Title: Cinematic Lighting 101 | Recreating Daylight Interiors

Hey, what is going on, guys? Ted here with the A-Team. Today we're going to be talking about how to recreate cinematic daylight instead of a studio setting. Let's do this.
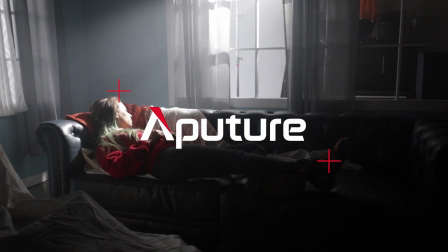Alrighty guys, so this is Megan Stacey. She's an awesome feature film and commercial DP living in Los Angeles. And today we're going to talk about recreating daylight in studio scenarios.
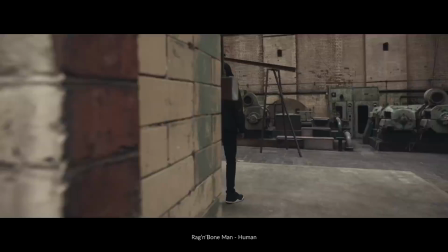So, Megan, why is this hard in the first place? In the natural world, you may have just the sun coming in a window, but in reality, it's bouncing off of everything outside. So when you're trying to recreate that in a studio, you kind of have to take all that into account and try and recreate that same environment. To get a natural look. The first thing I would think about is the quality of light and what situation you're dealing with.
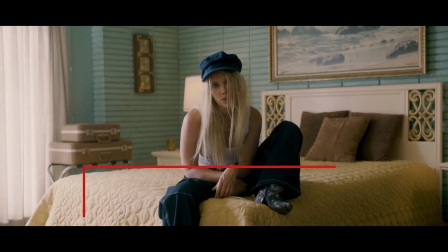Hard sunlight coming through the window, skylight, overcast look, dawn, dusk. Once you pick that, you can kind of start to build your setup around that. So I would say the next thing you should think about is color. Because a lot of people think that daylight is just strictly 5600.
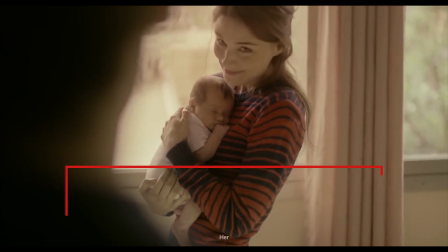But that's not entirely true. Skylight is really cool. Direct sunlight could be a little warmer. If it's low sun, it can be even warmer than that. If it's raining, that would be different. So the next thing I would say is window treatments. And this is something I feel is super important.
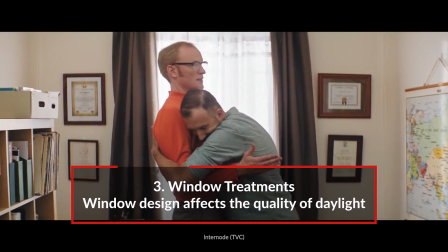I like to talk to my production designers a lot about it. So are we putting shears on the windows? Are we putting Venetian blinds on the windows? Are we just having completely bare windows? And that's a whole nother consideration. You got to think about what's outside of them.
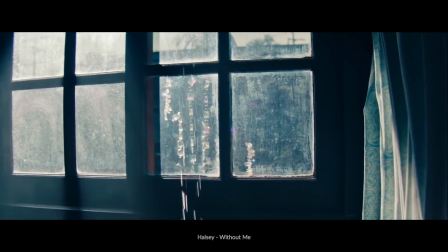All those things are going to kind of affect the quality of light. The last thing I would say is just direction.
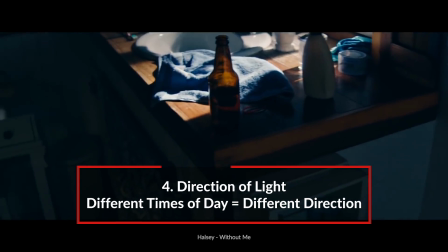So depending on the time of day that you're trying to recreate, if the sun is really low and coming through a window,
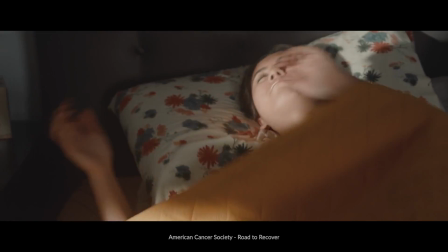if it's, high noon coming straight down, or if it's maybe on the other side of the building, it's just skylight. So those are all things you got to think about. All right, let's do this. Let's go to set. Okay, so we are now on set going over our first lighting setup.
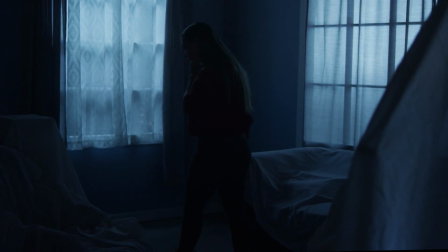So Megan, what are we going for here in terms of the shot? So for this one, we're kind of recreating a rainy day, overcast kind of look, really cool windows with a warm practical inside.
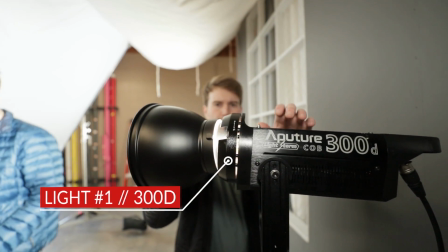So for our first light, we set up a 300D bouncing into an Ultrabounce and a Muslin.
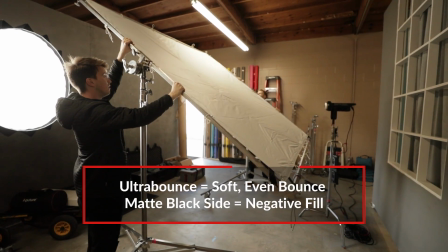So an Ultrabounce is a rag specifically made for bouncing, usually black on one side, white on the other.
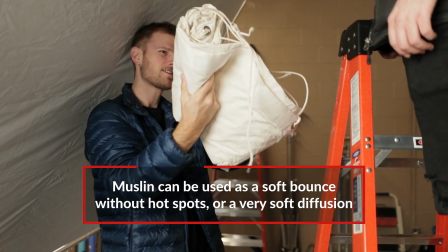Muslin, you can shoot through it, you can bounce into it, gives you really soft quality of light. So we're trying to create a big source outside the window. Right on, so number one, quality of light. It's a rainy day, you're trying to create something that's soft. Yeah, exactly, and the bigger the source, the softer the light.
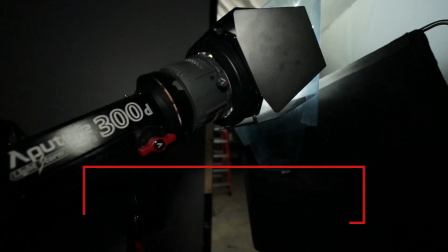All right, so I noticed that you also put some gels in front of your lights. Is there a reason you did that?
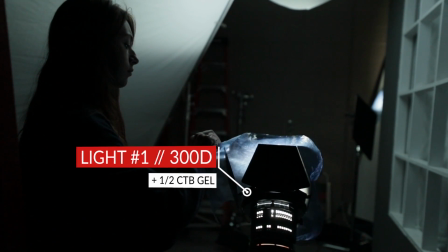Yeah, so I just wanted to cool it down a little bit, put like a half CTB in front of it, cool it down and give it that rainy day sort of look.
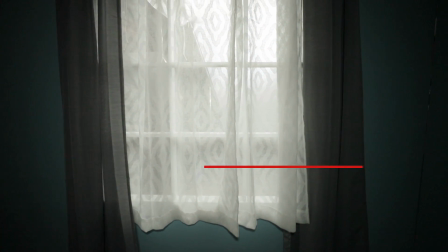So then our third tip was window treatments. Did we do anything here? Having the shears there helps break up the light coming in from outside the window,
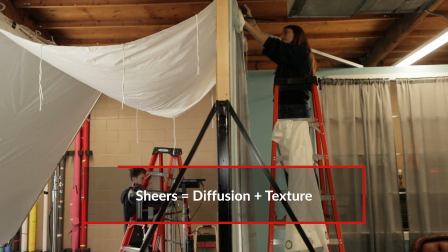but it also creates some texture over the big white source outside the window, so it makes it look a little more natural. So one of the things that you mentioned was direction of the light. How did you use the direction of the light in this scene? So what we did was we took this 8x Ultrabounce,
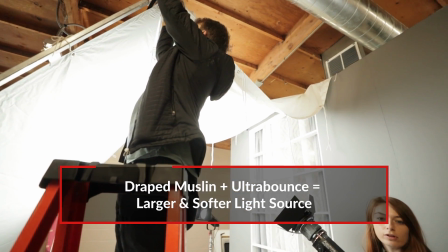and then we strung the 8x Muslin from the Ultrabounce to the set and shot the 300D sort of half up into it, half into the Ultrabounce. So in this case, it's not enough just to bounce off something and have it go through the window, because that's not what natural light looks like.
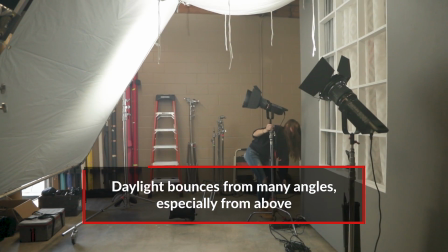You're gonna hang something from the top, that way you have light bouncing from different angles. You want it to be really soft and pay attention to what color it is.
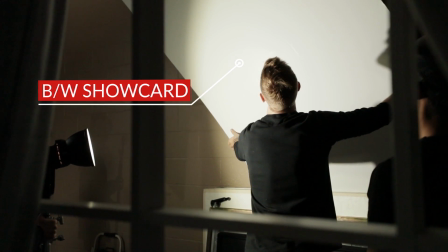So for the second light, we put up a 120D into a 8x8 piece of show card. I want to get like the feeling of light coming through the curtains, even though you couldn't entirely see it. So again, we're talking about soft light coming in through the windows to match that quality that you're talking about. In terms of color, did you do anything here?
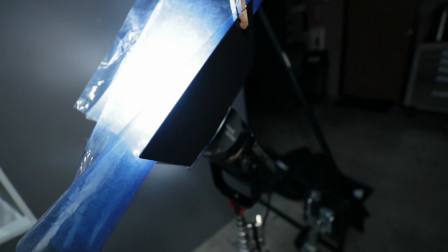Yeah, we also put a little bit of blue gel on it, and we also put a little bit of diffusion on it just to spread it out even a little bit more and keep that soft light going.
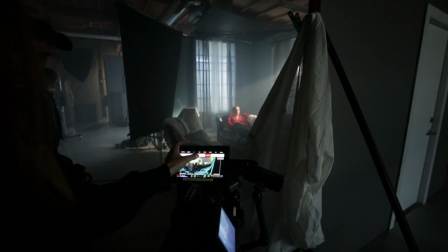In the wide shot, it was dimmed down quite a bit. In the close-up, because I knew we would have to see your face a little bit more and see your eyes, I dimmed it up maybe like 30% just to kind of get a little bit more wrapping around her face and a little bit more light in her eyes.
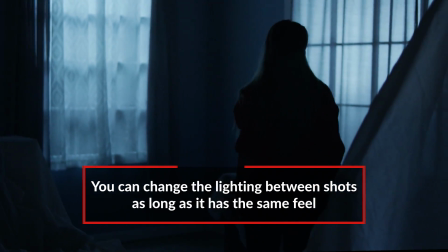In the first scene, she's sort of silhouetted. She's separated from the background because she's against the window and she's dark, so there's a lot of separation there.
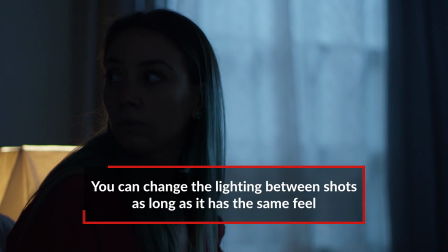In the second one, not as much. We need to connect with her, we need to see her eyes, so we put a little more light on her. So for our third light, I noticed it wasn't actually a studio light.
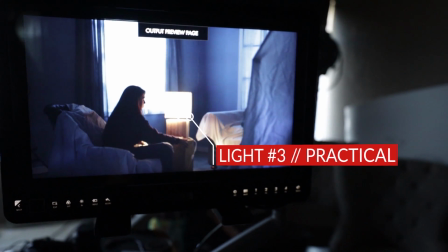We just threw a nice table lamp in there, practical, in the scene to give a little color contrast and to light her face when she turned it on. So for our fourth element, it turns out it wasn't a light at all. What did you put in there? No, we actually just put up an 8x solid to act as negative fill. So for people that don't know what negative fill is, it's basically blocking out light that you didn't intend to have in your scene in the first place.
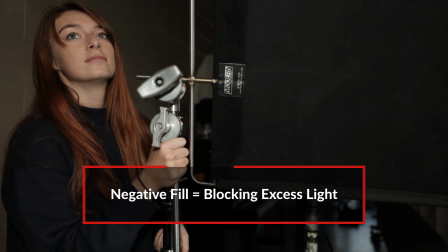So in this case, we're actually darkening those shadows on our fill side.
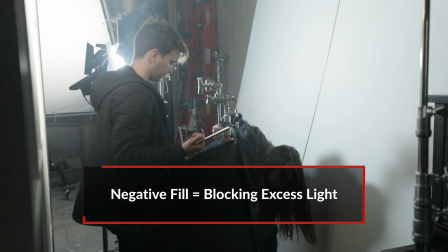Yeah, like you were saying, like in the natural world, light's bouncing everywhere. Sometimes you just gotta cut that out. And this is just a little bit of the footage that was shot.
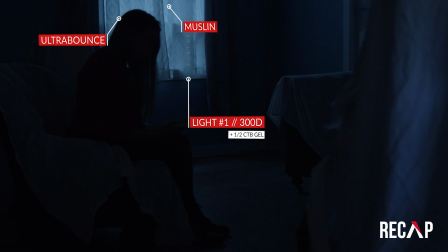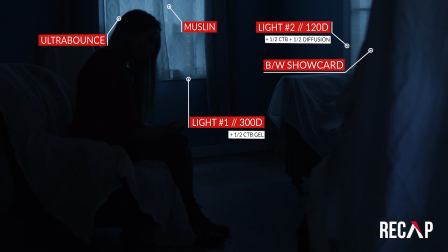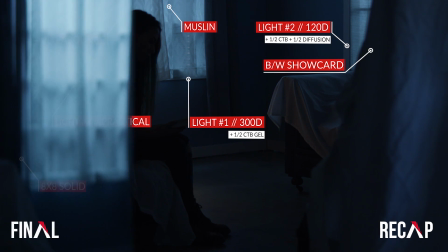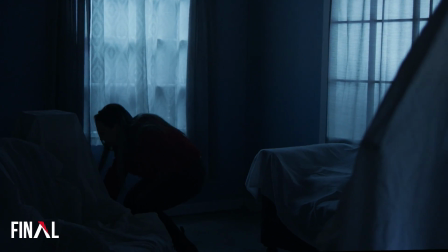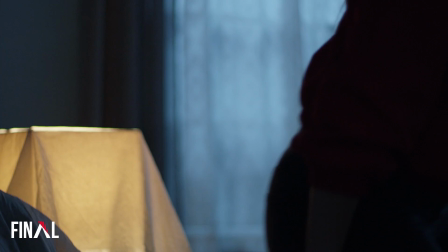All right, so moving on to our second setup, what are we going for here? So for this one, we kind of have like a hard light morning look.
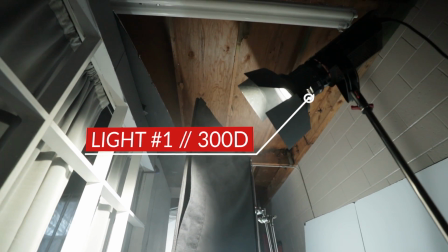The first light that we set up was a 300D, shooting just hard in through that window back there.
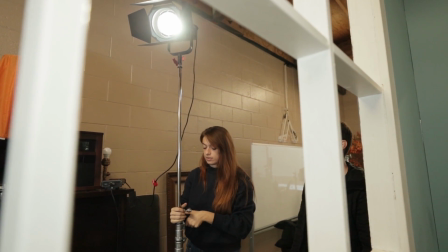No blue gel on it or anything like that. And also we shot the camera at about 7,000K to kind of make it feel pretty warm.
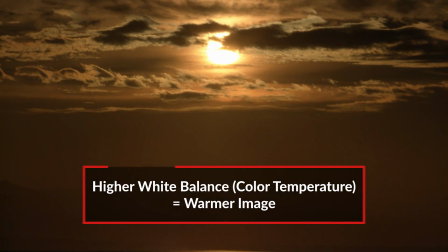Getting that kind of golden hour glow a little bit. Yeah, make it feel like low sun. Yeah, for this one, I thought I kind of wanted to have it pretty hard, no diffusion on her face, and we used the Fresnel attachment on the front of it to make it like clean shadows and everything. For the light coming through the window, we kind of kept it like a 45-degree angle, kind of low.
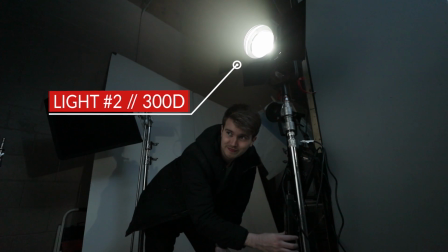Not shooting directly in, but not super toppy either. For our second light, we just set up another 300D, very similar to the first overcast setup.
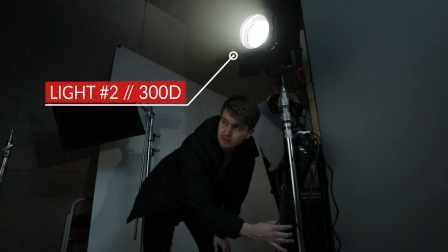Just kind of give a soft glow to the window, and we push a little more light through it this time.
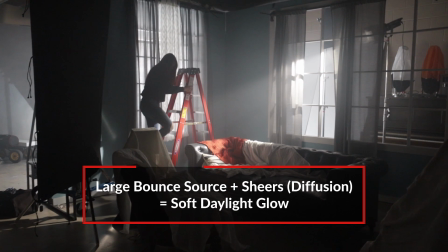To an Ultrabounce with a Muslin topper, and it's just to kind of just glow the window a little bit and have a little soft push coming through it.
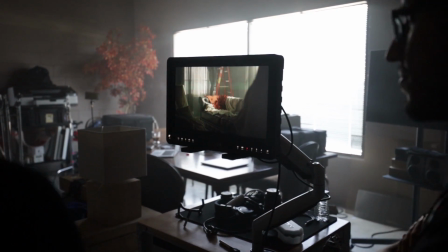If you have kind of the hard light coming through one window, kind of replicating the hard light of the sun, if you have a window on the opposite wall, obviously there's not two suns,
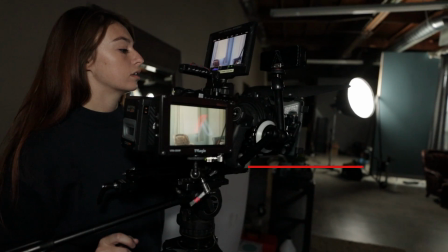there's not two sources of hard light coming in there. You can create a hard sun look with multiple lights.
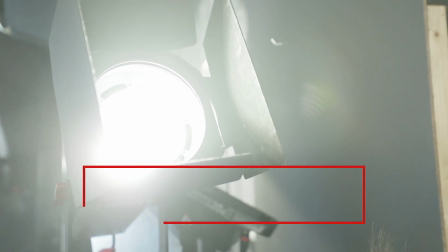Usually it's better to do one big light, but you just kind of have to pay attention if you're going to do multiple units to just be aware of the direction you're kind of pushing stuff in. So for our third element of the scene, I saw you walked in that same rag from before. What was that? Yeah, so we put up the 8x solid again to act as negative fill.
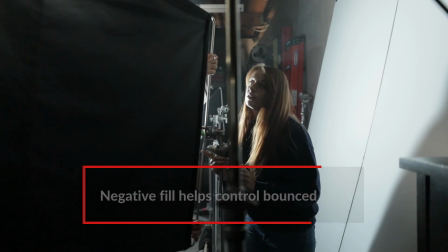And sometimes when you're using hard light on set, it's even more important because it becomes really important to pay attention to what it's hitting because it's bouncing off of all that, creating, you know,
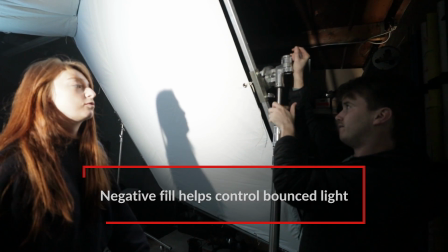other big soft sources. So you got to block that out. The fourth element is just pumping some haze into the room.
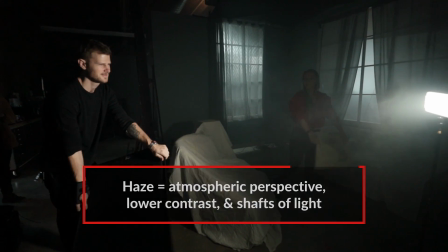So when you use a hazer, it creates atmospheric perspective in the room, it lowers contrast, and you can see the geometry of hard lights. Awesome, so those are our 4 elements for making this scene. We're just gonna check out a little bit of that footage right now.
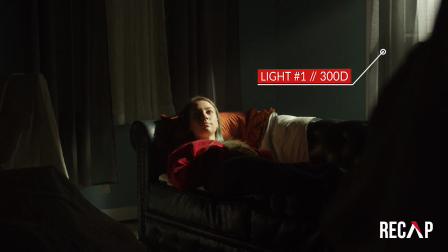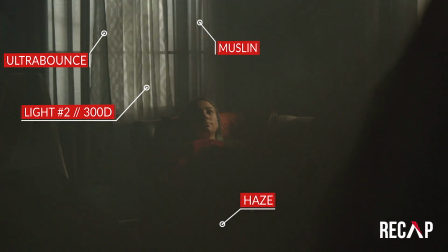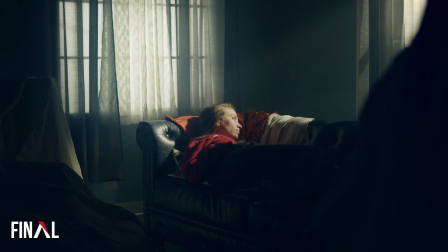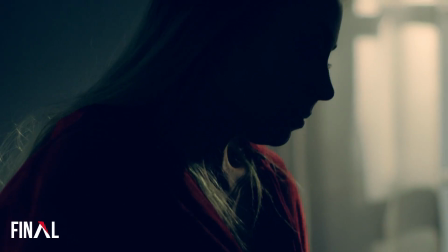Alrighty guys, so there's your episode on recreating studio daylight. Megan, break it down one more time. Yeah, so tip number 1 would be quality.
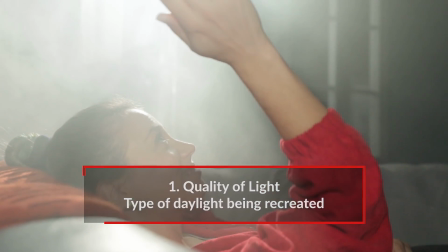Is it soft light coming in the window? Is it hard light? What kind of daylight are you trying to recreate? Number 2 would be color.
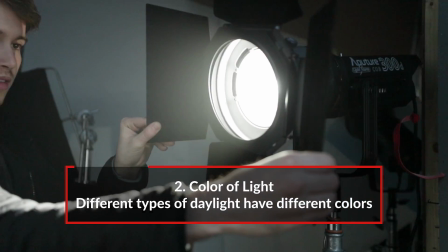So the skylight's gonna be a little more blue, direct sun could be a little more warm, there's a lot of stuff in between, all stuff to think about.
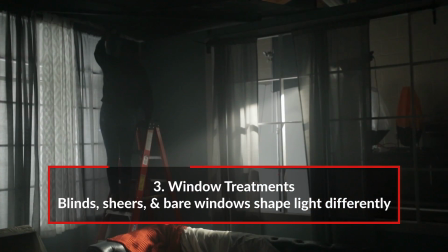Number 3, window treatments. So, you know, you could use Venetian blinds, shears, bare window, you know, and that's all gonna affect the quality and shape of the light coming in. And then number 4 is just direction. So is it, you know, low sunlight coming in? Is it toppy skylight? That's something to consider. Awesome. So if you like this episode, make sure you find Megan Stacey on Instagram, ask her some questions there, give her some love. If you got any questions, leave them in the comments below. We're gonna go through and answer those as well. Then finally, think of one scene that is a studio recreated daylight scene that you like from a movie.
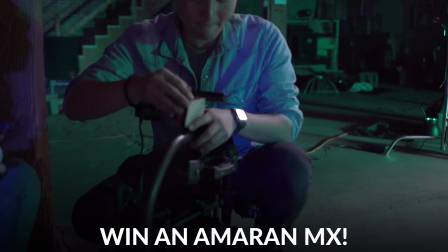Post that down below. We're gonna pick the best comment and give out an Amaran MX, which is one of our new on-camera LEDs. Thank you so much for watching this episode. I am Ted from the A-Team, and we will catch you guys next time.